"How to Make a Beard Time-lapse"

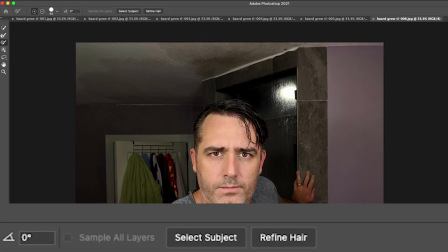You can actually do this pretty quickly by using select mask and then select subject and then you can go through and refine the edges step by step
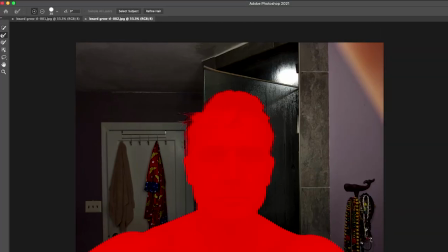in the end this whole process on 60 shots took about three hours so not a small time commitment but not that long for cleaning up what
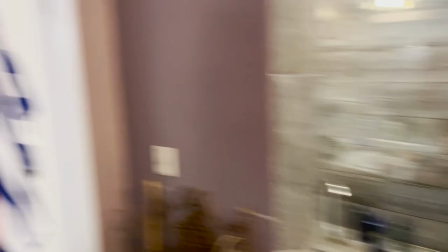is a pretty cool time lapse then i went and took shots only of the background all by themselves
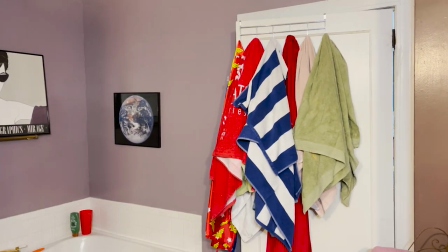taking a time lapse of all these towels for
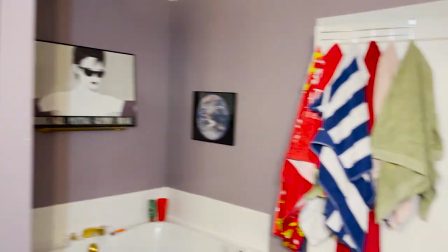a background in a stop-motion thing done you're gonna fold all those back right
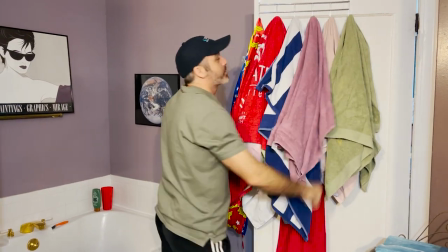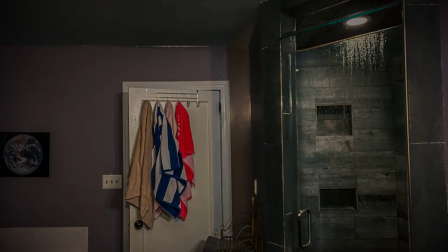and then put a little bit of a different filter on the background compared to my foreground and created something that looked
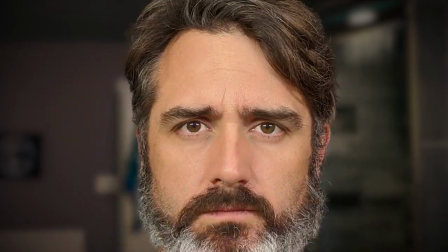like this and then the last step to make it look exactly like what you saw at the very beginning was that I actually in Final Cut Pro and I took a comic
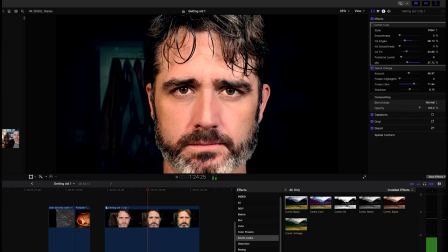filter and put it on it because I thought it added just kind of a neat look to the whole thing.
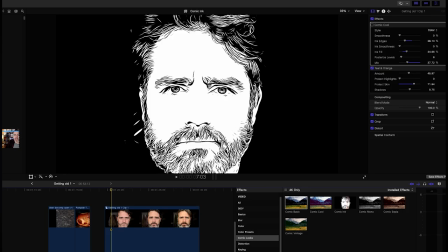But you definitely don't have to do this. So there you go. That's how I did it.
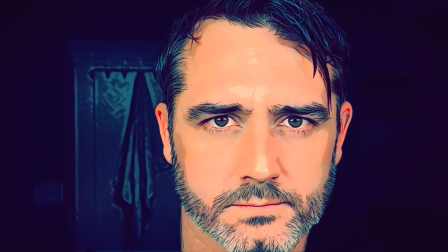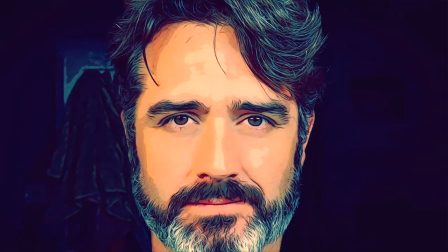All right, now for the fun part. If you're going to try this yourself, you might as well learn from my mistakes. So I'm going to walk through a couple of things that I definitely know didn't work. First, let me just show you the setup. When I started doing this, I was standing on top of my counter. This is what the first ones were right here.
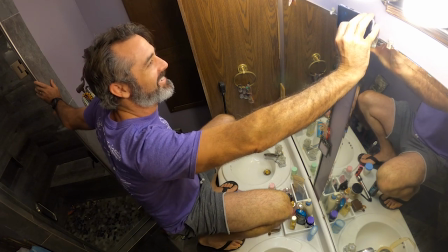Ready?
Which was really hard to balance and get the right framing every time, so I will put my hand behind me.
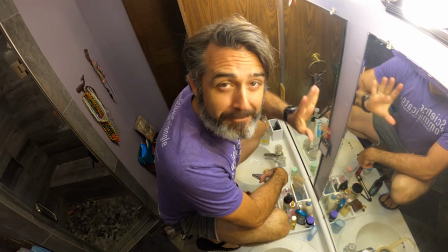I thought this was going to be a good technique, but it was definitely not an ideal technique.
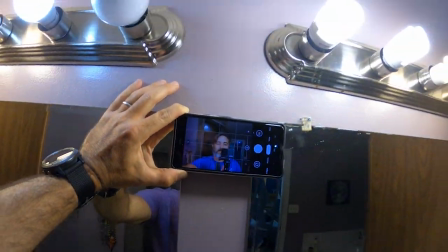Secondly, I did at least know that lighting was key, and I didn't want harsh shadows across my face, so what I thought was going to be a good idea was to just stand up in the bathroom mirror.
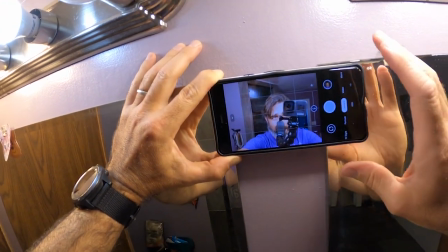Unfortunately, you can see from my setup here, it was a terrible set of lights,
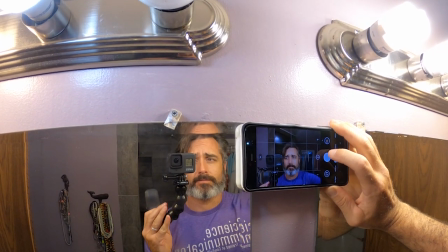and one of them even kind of went out halfway through, so I would have improved that a little bit if I were to do it again.
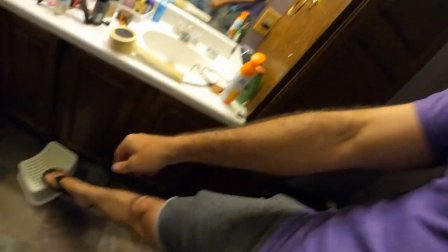Try to come to this exact same position. I have a little stool right down there and then I have these lights right here
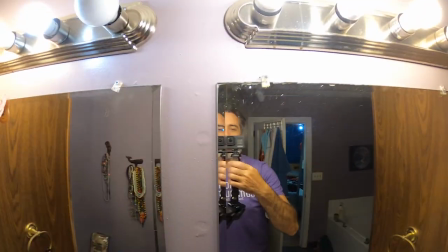so that when I stand up like so,
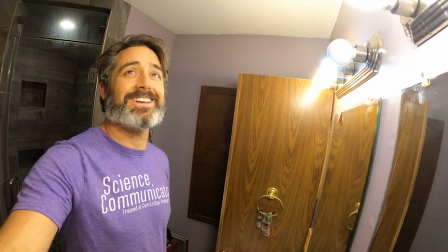it's roughly equal. Oh my god, our bathroom is terrible. We're in the process of remodeling this thing. I do think having a good location is important in part because it keeps consistent lighting on your face. I had it in the bathroom and half the time when I remembered this, it was either when I woke up or was in the shower or right before I was going to bed so I'd go and actually take the shot.
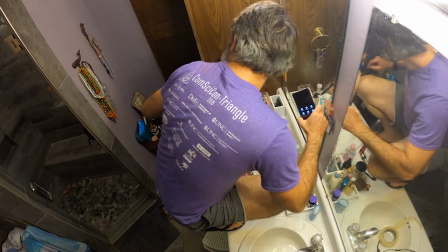I think the end product turned out okay though. I hope this gives you some ideas on your time lapse. Just as an update from Stone Age Man, I have been working on scripting out about 80 different videos. Because we're in quarantine, I don't have help with camera, but we're ramping up to produce a ton more videos. If you don't know what Stone Age Man is, maybe you could check out this video, or you could check out some of these other ones that I've produced as well. Alright, make sure you're subscribed. Stay tuned. We'll see you in the next one.